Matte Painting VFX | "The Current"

This is an example of some of the visual effects I did for The Current.
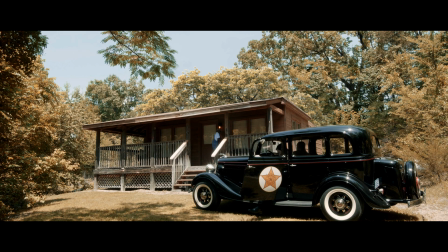And there weren't a lot of visual effects in this movie because the story didn't really need a whole lot of special effects.
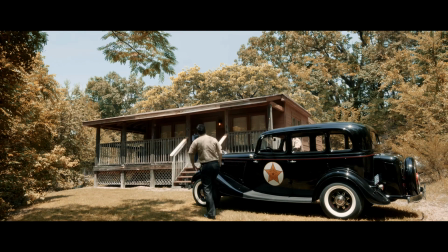So the visual effects that were done were really done out of necessity.
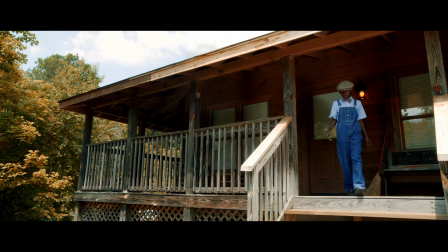And this first scene showing right here is a good example with this cabin.
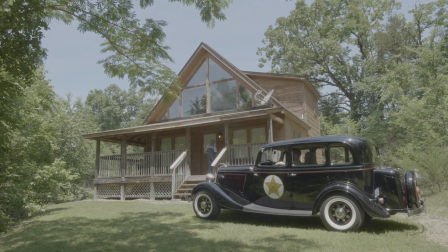This is what the cabin actually looks like, and this is the original footage. And you see the A-frame, the tall window, the second story, and that satellite dish just make it very obvious that it's not the 1940s.
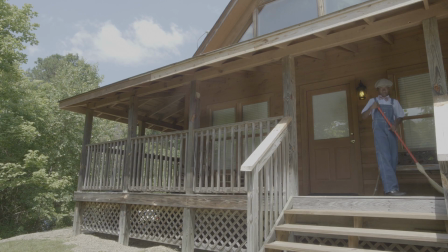And so I had to either uh, shoot this scene without showing the top,
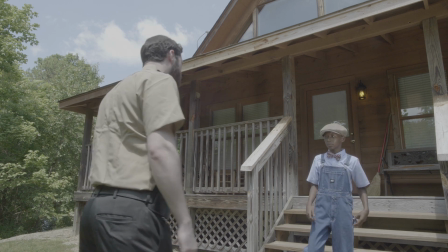which would have been really hard to do, or do some visual effects and some manipulation to get rid of the top half,
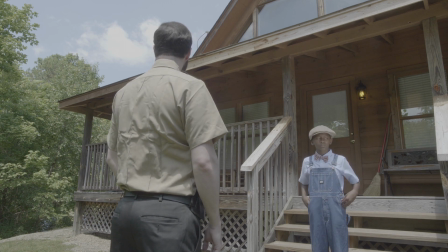which I decided would be the better choice.
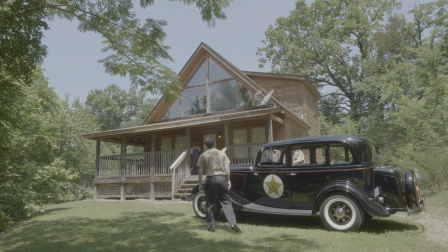So I took this screenshot and then just photoshopping the image I was able to remove the top half, just replacing it with sky and with some trees.
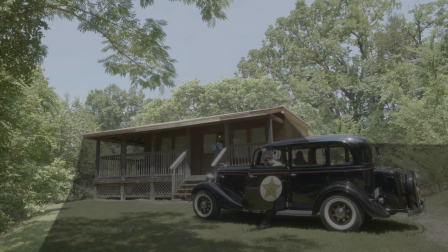And I used that to create a matte which lets you play the footage underneath the image.
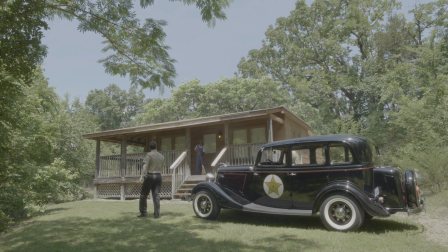So it's all, most of it, this image is a photoshopped picture with the footage playing underneath it.
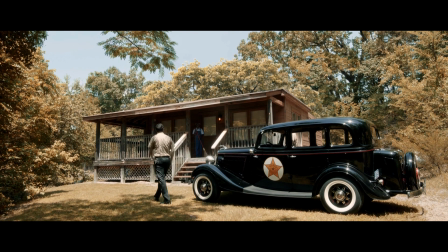And when you color correct it, then it blends it all together. And I added a little tilt down there just to kind of, add some camera movement.
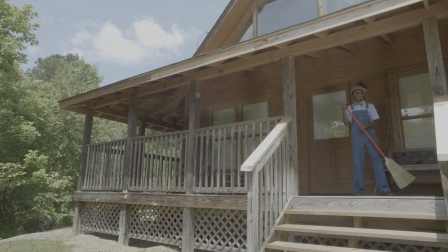And I think it worked very well. I don't think anybody ever questioned it. This had to be done in both angles, and this angle got particularly tricky because the actor Neil here,
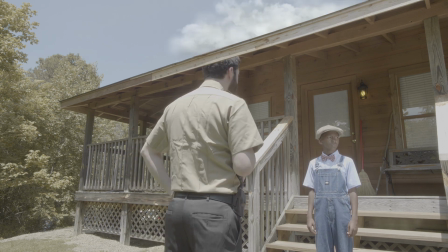who's playing the deputy, you see his head's getting up there, where when I add the sky, it's cutting off the top of his head. So to get around that, I had to rotoscope the top part of his head, which is pretty much just tracing that part of the footage frame by frame.
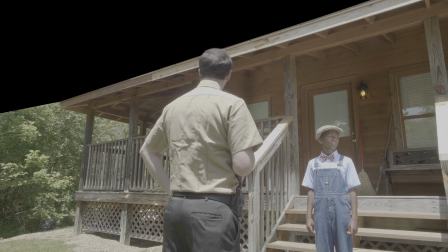And that let me stick the top part of his head in front of the elements, in front of the cabin and the sky that gets added in.
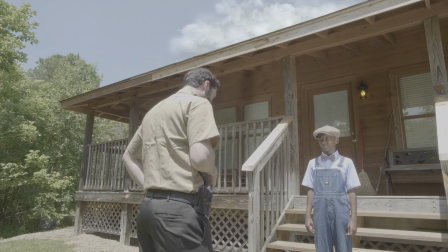And I thought it looked really natural, and it wasn't too complicated.
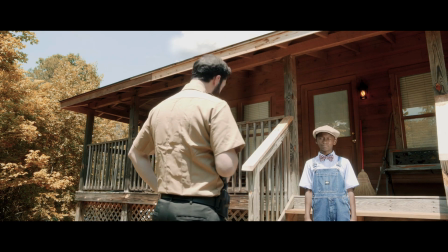So, and I think when you see it in the scene, I don't think you would guess that it was a visual effects shot.
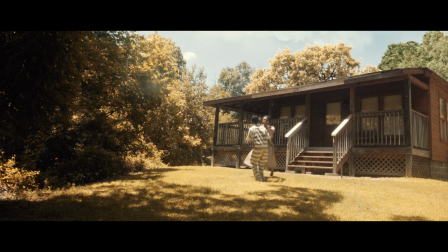The cabin was featured in two scenes, and so this had to be done in both those scenes.
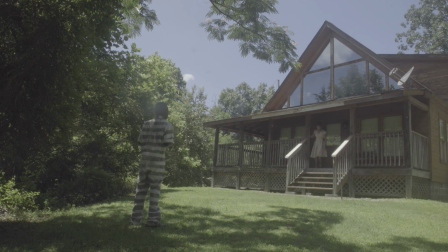In this scene, there was a large. You see that branch that's hanging down?
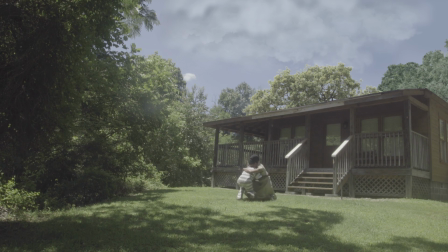I just didn't want to fool with that branch, so I took it away when I replaced the top part of the shot.
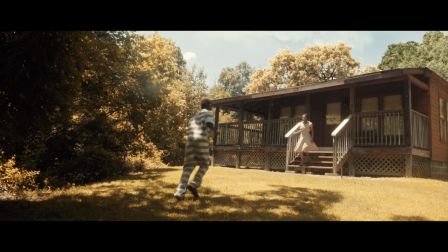And it worked because the actors ended up running underneath that crop line, and so that did not become an issue.
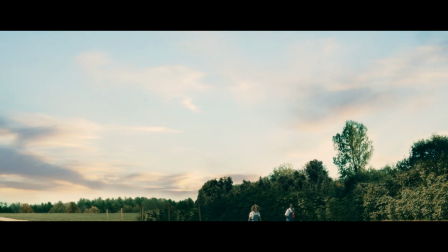And it just looks real. Now this shot, this looks a little more fantasy.
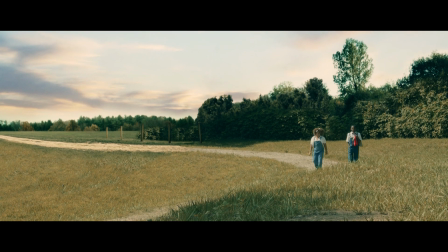You can kind of tell, something artificial about it, but I kind of liked that.
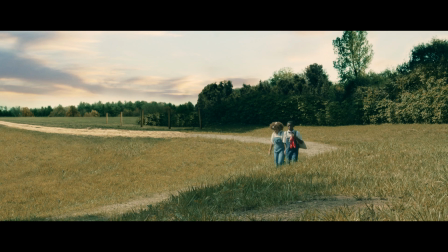I kind of liked the fantasy of it.
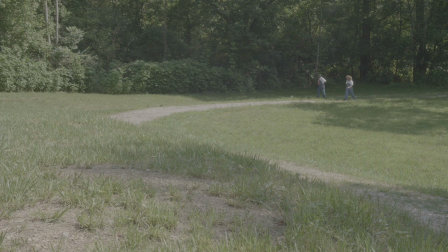And this one was not really done out of necessity, as it was just that I wasn't happy with this shot. This is the original shot, and I just when we filmed it, I wasn't very satisfied with the location I had picked,
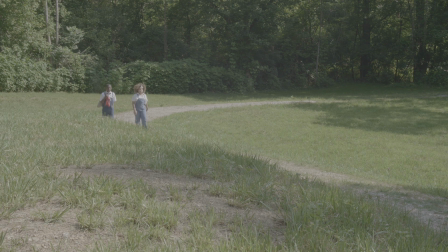and I thought this image just kind of came out looking flat, and I wanted to do something to help it. I also had to flip this picture, flip it around so that way they're walking the other direction.
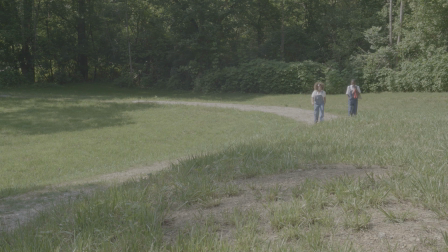And that was to help with the editing because they meet two girls along the path, and just to show them walking from the right way.
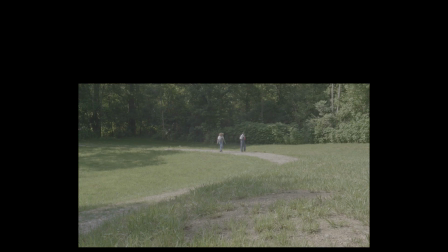And I created a large sort of matte painting, or digital painting, if you will,
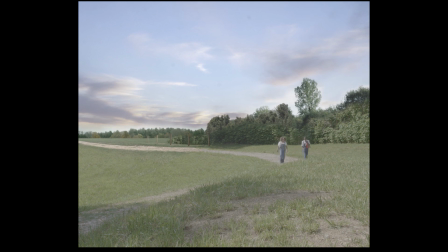kind of a large one. So it extends up into the sky. That way, I was able to manufacture a camera tilt down that looks like it's coming down from the sky,
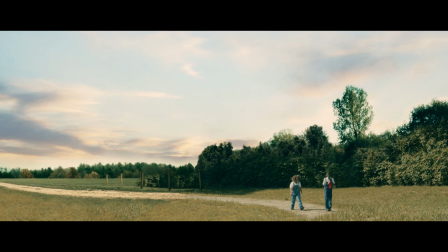and it just makes the world seem a whole lot bigger.